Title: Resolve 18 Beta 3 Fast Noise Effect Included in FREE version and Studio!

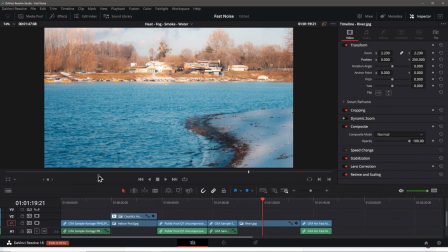[16:41]
We'll add the river water effect to this image. This effect is very similar to the water surface effect we just used for the pool. Again, I'll use the color page so I can control where the effect is applied within the frame.
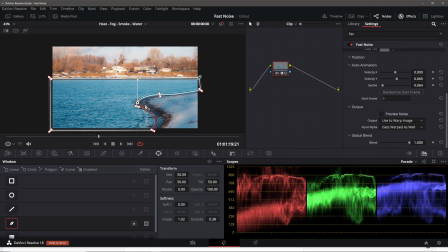[16:56]
Back on the color page, you can see I've already set up a mask here that loosely follows the water's edge in the image. I've already added the effect here, and you can see that the preset is now set to custom because the default was moving the water all over the place in an unusable fashion.
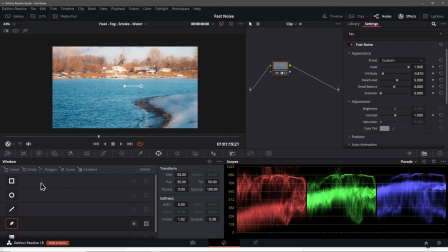[17:13]
I'll turn off the mask and play the clip like so. You can see the effect direction tool in the center rotates the effect to make it move left and right. It's not bad. You could composite some birds flying in this shot,
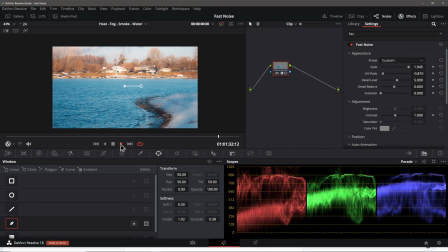[17:26]
and it might do for a simple master shot for a narrative project if it was all you had and no budget to go out and shoot the real thing.
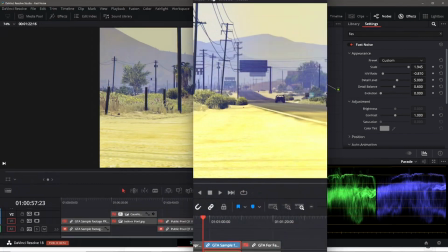[17:34]
Okay, let's move on to our next effect. Our next effect is the heat distortion effect.
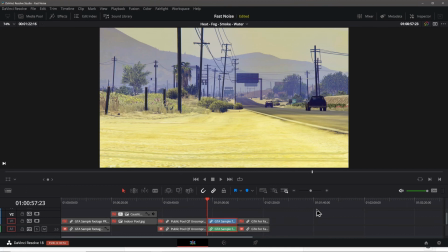[17:40]
I have this clip here that shows a blazing hot day out in the desert somewhere. However, heat distortion can actually occur where there is no heat when using a long lens.
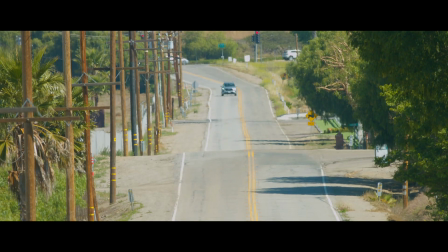[17:51]
For example, this clip is shot on a Super 35 sensor using a 500mm lens. That would be about 850mm on a full-frame sensor. It's exactly 1 mile from the camera to the traffic light.
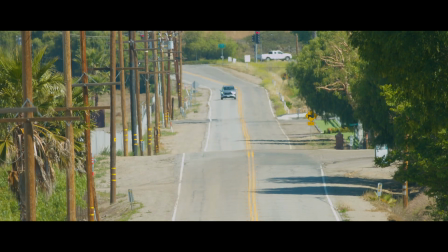[18:07]
You can see lots of distortion in this shot, especially in the tree shadows going across the road from the right side. It was 48 degrees Fahrenheit, or about 9 degrees Celsius outside when I took this shot.
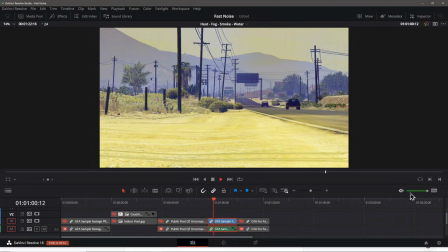[18:21]
This desert shot here that I'll use needs to convey a super hot day out in the desert. Currently, you can see there's no heat distortion in the shot. The shot is actually from a video game, so I want to add some heat distortion to try and make it look a little more realistic.
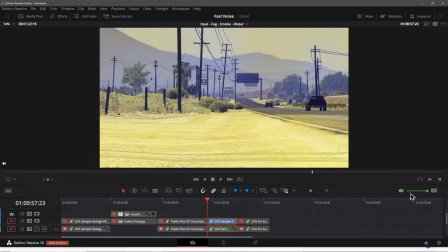[18:38]
For this, I'm going to mask off the foreground of the shot and apply the heat wave effect only to the upper portion of the frame so that it appears to be more off in the distance. To do that, again, we'll use a power window on the color page. Back on the color page,
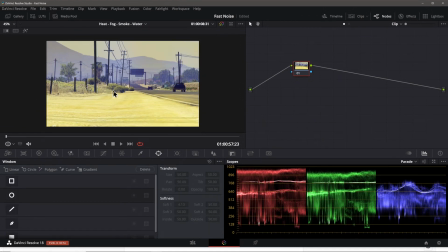[18:55]
I'll bring up the power window pane and zoom out on the viewer with the mouse wheel slightly since I want to make the mask go past the edges of the frame. We'll create a rectangular window that stretches across half of the frame and covers it from left to right.
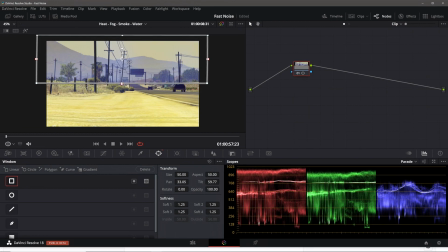[19:14]
Move it up to the top here where it belongs since we want the effect to only occur at the top portion of the frame. I'll feather or soften the lower edge of the mask to ease the transition into the heat haze effect like so.
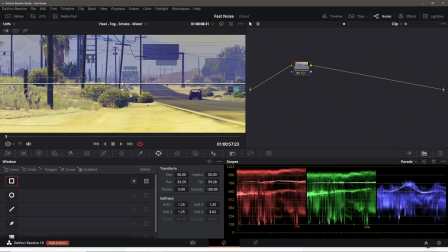[19:31]
I'll move the edge of it up just a bit like so.
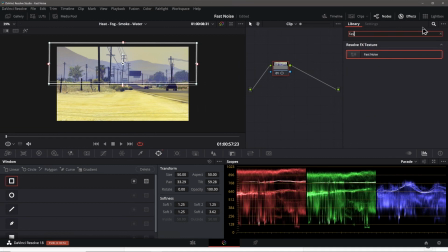[19:35]
Now I open the effects pane, search for FAS, and drag the fast noise effect onto our node like this.
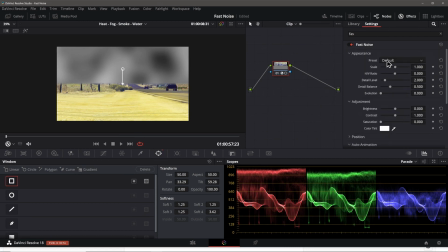[19:42]
In the settings, we'll select the heat haze preset like so. The default heat haze is actually not too bad looking as we play the clip back. Pretty similar to the real life shot that I used as an example at the start of this section of the video.
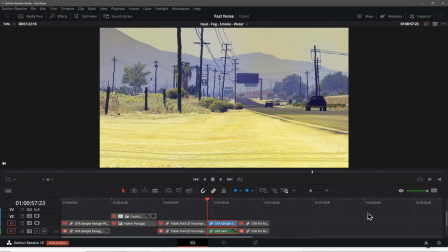[19:58]
Back on the edit page, we can have another quick look at it, and I think it looks pretty good just by taking the default values for the heat haze preset.
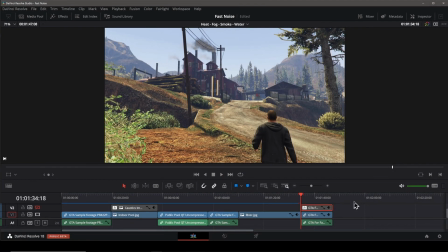[20:10]
For our last example here, I have this shot of this guy walking towards what I assume is a pulp mill. For this shot, I want to add a smoke effect. However, I want the smoke to be concentrated more up towards the building and not in the foreground.
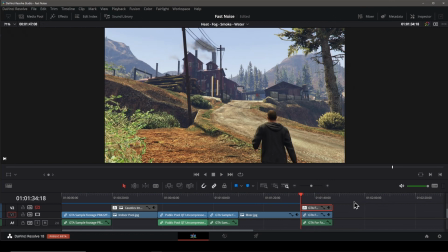[20:25]
That way the guy should look like he's walking into the smoke and into the unknown. However, in order to do this, I'll need to use the depth mask tool that's only in the paid version of Resolve. I apologize to the folks using the free version as you won't be able to perform this effect.
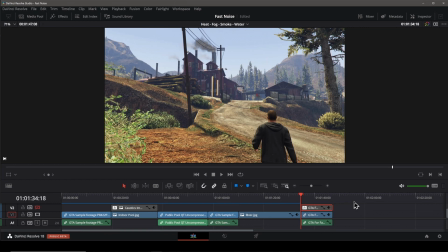[20:44]
Certainly, you can feel free to skip this section if you don't have the paid version of the application.